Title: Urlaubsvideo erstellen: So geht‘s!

Hier kommen sieben Tipps, die deinen nächsten Urlaubsfilm sofort um 700% besser machen.
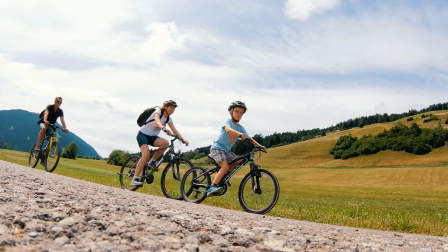Urlaubsfilm-Tipp Nummer 1. Hier kommt der Trick, wie ihr auch mal alle zusammen im Bild seid. Wenn ich mit meiner Familie unterwegs bin, habe ich immer das hier dabei. So ein Mini-Stativ. Darauf schraube ich noch so eine kleine Klammer. Und da spanne ich dann mein Handy ein.
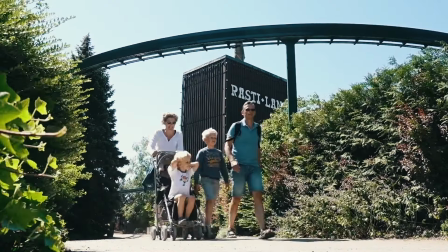Warum das wichtig ist? Na, damit ihr auch mal alle zusammen im Bild seid. Damit du mit drauf bist auf den Urlaubsaufnahmen. Sonst heißt es nämlich später, super Urlaubsfilm. Aber wo mal damals eigentlich Papa oder Mama? Ich bin übrigens Christian, Filmemacher und Familienvater. Hier auf YouTube mache ich tolle Videos darüber, wie man tolle Videos macht. Tipp 2. Ist euer Urlaubspanorama noch so schön? Schwenken solltest du nicht.
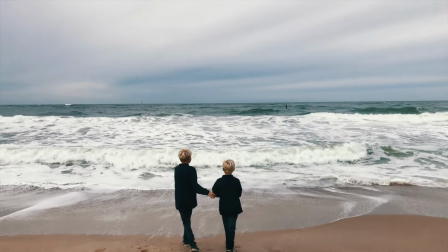Horizontales Schwenk ist sehen nachher beim Anschauen immer kacker aus. Den Betrachter wird schwindelig.
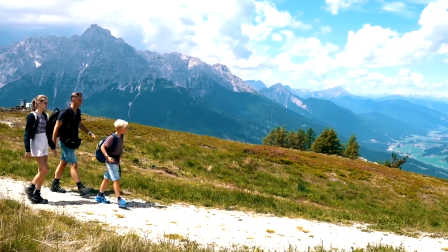Die Lösung? Halt dein Smartphone still und lass die Bewegung lieber vor der Kamera passieren. Urlaubsfilmtipp Nummer 3. Ziehst du auch manchmal das Bild mit zwei Fingern auf, um noch weiter in den Bildausschnitt hinein zu zoomen?
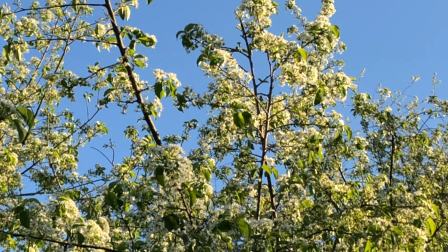Mach das nicht, das ist nur ein Digitalzoom, der verschlechtert deine Bildqualität, das Bild wird pixelig und deine Aufnahme verwackelt. Finger weg vom Digitalzoom. Die Lösung, benutze den Zoom mit den Füßen dran, also geh näher ran an dein Motiv.
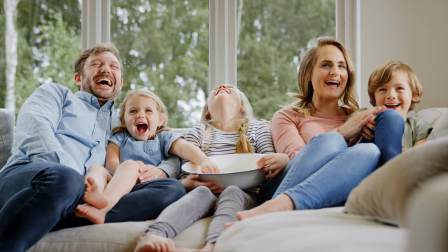Nummer 4. Willst du dir deine Urlaubsfilme später gemütlich mit deiner Family auf eurem Fernseher anschauen, dann filme niemals im Hochformat, sondern immer Querformat 16 zu 9.
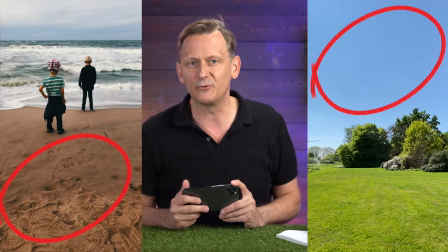Damit vermeidest du die schwarzen Ränder links und rechts und du hast auch nicht so viel Boden und Himmel im Bild. Du brauchst übrigens dann auch weniger hin und her zu schwenken. Querformat ist übrigens auch fürs Fotografieren sinnvoll, denn deine Fotos kannst du ja später auch in deine Urlaubsfilme einsetzen. Hochformat ist Mist. Der Beweis, hätte der liebe Gott gewollt, dass wir im Hochformat fotografieren und filmen, dann hätte er unsere Augen übereinander angeordnet. Hat er aber nicht. Urlaubsfilmtipp Nummer 5.
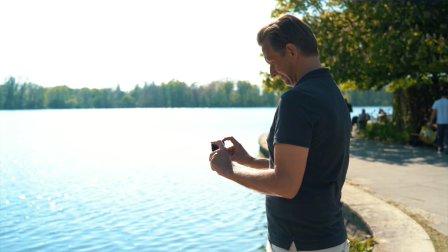Damit deine Aufnahmen draußen nicht verwackeln, halte dein Smartphone beim Filmen mit beiden Händen und nicht mit ausgestreckten Armen, sondern so nah am Körper wie möglich. Tipp Nummer 6. Gute Tonqualität. Urlaubsfilme bestehen ja nicht nur aus Videobildern, sondern auch aus Audio.
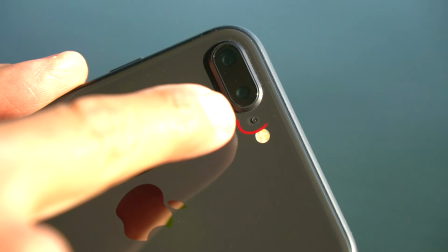Weil du die Stimmen deiner Familie in guter Tonqualität bewahren möchtest, verlass dich nicht auf die winzigen Mikrofone am Handy, sondern hol dir so ein kleines externes Mikrofon zum Anstecken. Bevor ich dir gleich den siebten und wichtigsten Trick verrate, überleg mal kurz. Hey, warum sind deine Urlaubsfilme für dich überhaupt so wichtig? Antwort, weil du dir dann für den Rest deines Lebens Aufnahmen von dir anschauen kannst, so wie du wirklich bist, denn daran wirst du dich später erinnern.
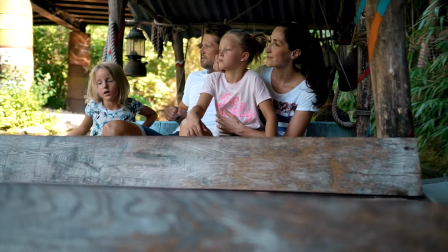Im Urlaub bist du entspannter, du hast weniger Verpflichtungen als im Alltag, keine Ablenkungen, keine Termine.
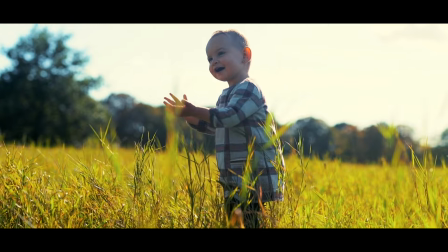Und deshalb können wir im Urlaub so sein, wie wir wirklich sind. Und so wie wir sind, bleiben wir dann auch im Urlaubsfilm in Erinnerung.
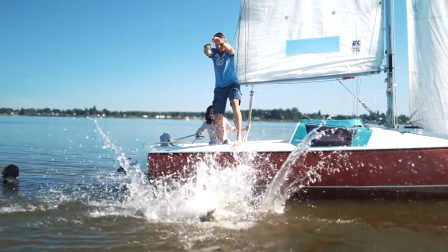Wir verbringen als Familie mehr Zeiten miteinander, echte Quality Time. Wir sind viel draußen, aktiv, entdecken gemeinsam Neues. Fehlt für dich jetzt eigentlich nur noch eine Komplettanleitung für Urlaubsfilme? Und die gibt es und die schenke ich dir jetzt. Aus meinen 18 Jahren Erfahrung im Film und Schneiden vom Urlaubsfilm habe ich eine Schritt-für-Schritt-Anleitung gemacht. einen Urlaubsfilm-Online-Kurs, den du dir hier kostenlos runterladen kannst bei urlaubsvideosmachen.de. Der Link ist auch direkt unter diesem Video. Überleg mal, warum haben schon unsere Eltern damals im Familienurlaub zur Videokamera gegriffen? Sie wussten intuitiv, warum es so wichtig ist, die Erinnerung an diese gemeinsame Familienzeit im Film festzuhalten. Also, hol dir meinen Kurs und weiter geht's mit Tipp Nummer 7, dem wichtigsten Trick für geniale Urlaubsfilme.
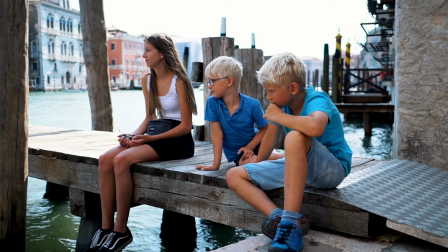Denn wie schaffst du es im Urlaub beim Filmen, dass einerseits du tolle Aufnahmen machst und zweitens bleibt alles echt und authentisch und alle machen mit und alle behalten ihre gute Laune. Da habe ich noch fünf schnelle Tipps für dich. Erstens, wenn ihr euch filmt, dann zeigt euch so, wie ihr seid vor der Kamera. Und hinter der Kamera. Denn daran wollt ihr euch später erinnern. Zweitens, beobachten statt inszenieren. Denn in guten Urlaubsfilmen wird nichts gestellt. Denn wenn du Kindern Ansagen machst, was sie sagen oder tun sollen, verlieren sie den Spaß. Wiederhole keine Szene, niemand muss in die Kamera lächeln. Sei kein Regisseur, sei mit der Handykamera einfach nur Beobachter. Drittens, Geduld haben. Den perfekten Moment auch noch im perfekten Video festzuhalten, das klappt selten.
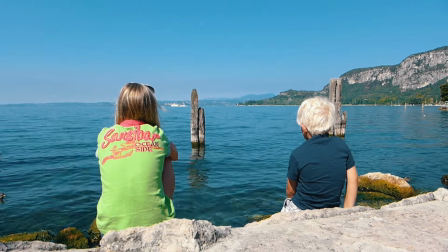Also hab Geduld, lass die Kinder ihr Ding machen, dann wird der richtige Moment zum Film von ganz alleine kommen. Viertens, Kinder beim Film einbinden. Manche Eltern sagen, ihre Kinder sind kamerascheu. Der einfachste Weg, Kinder an Kameras zu gewöhnen.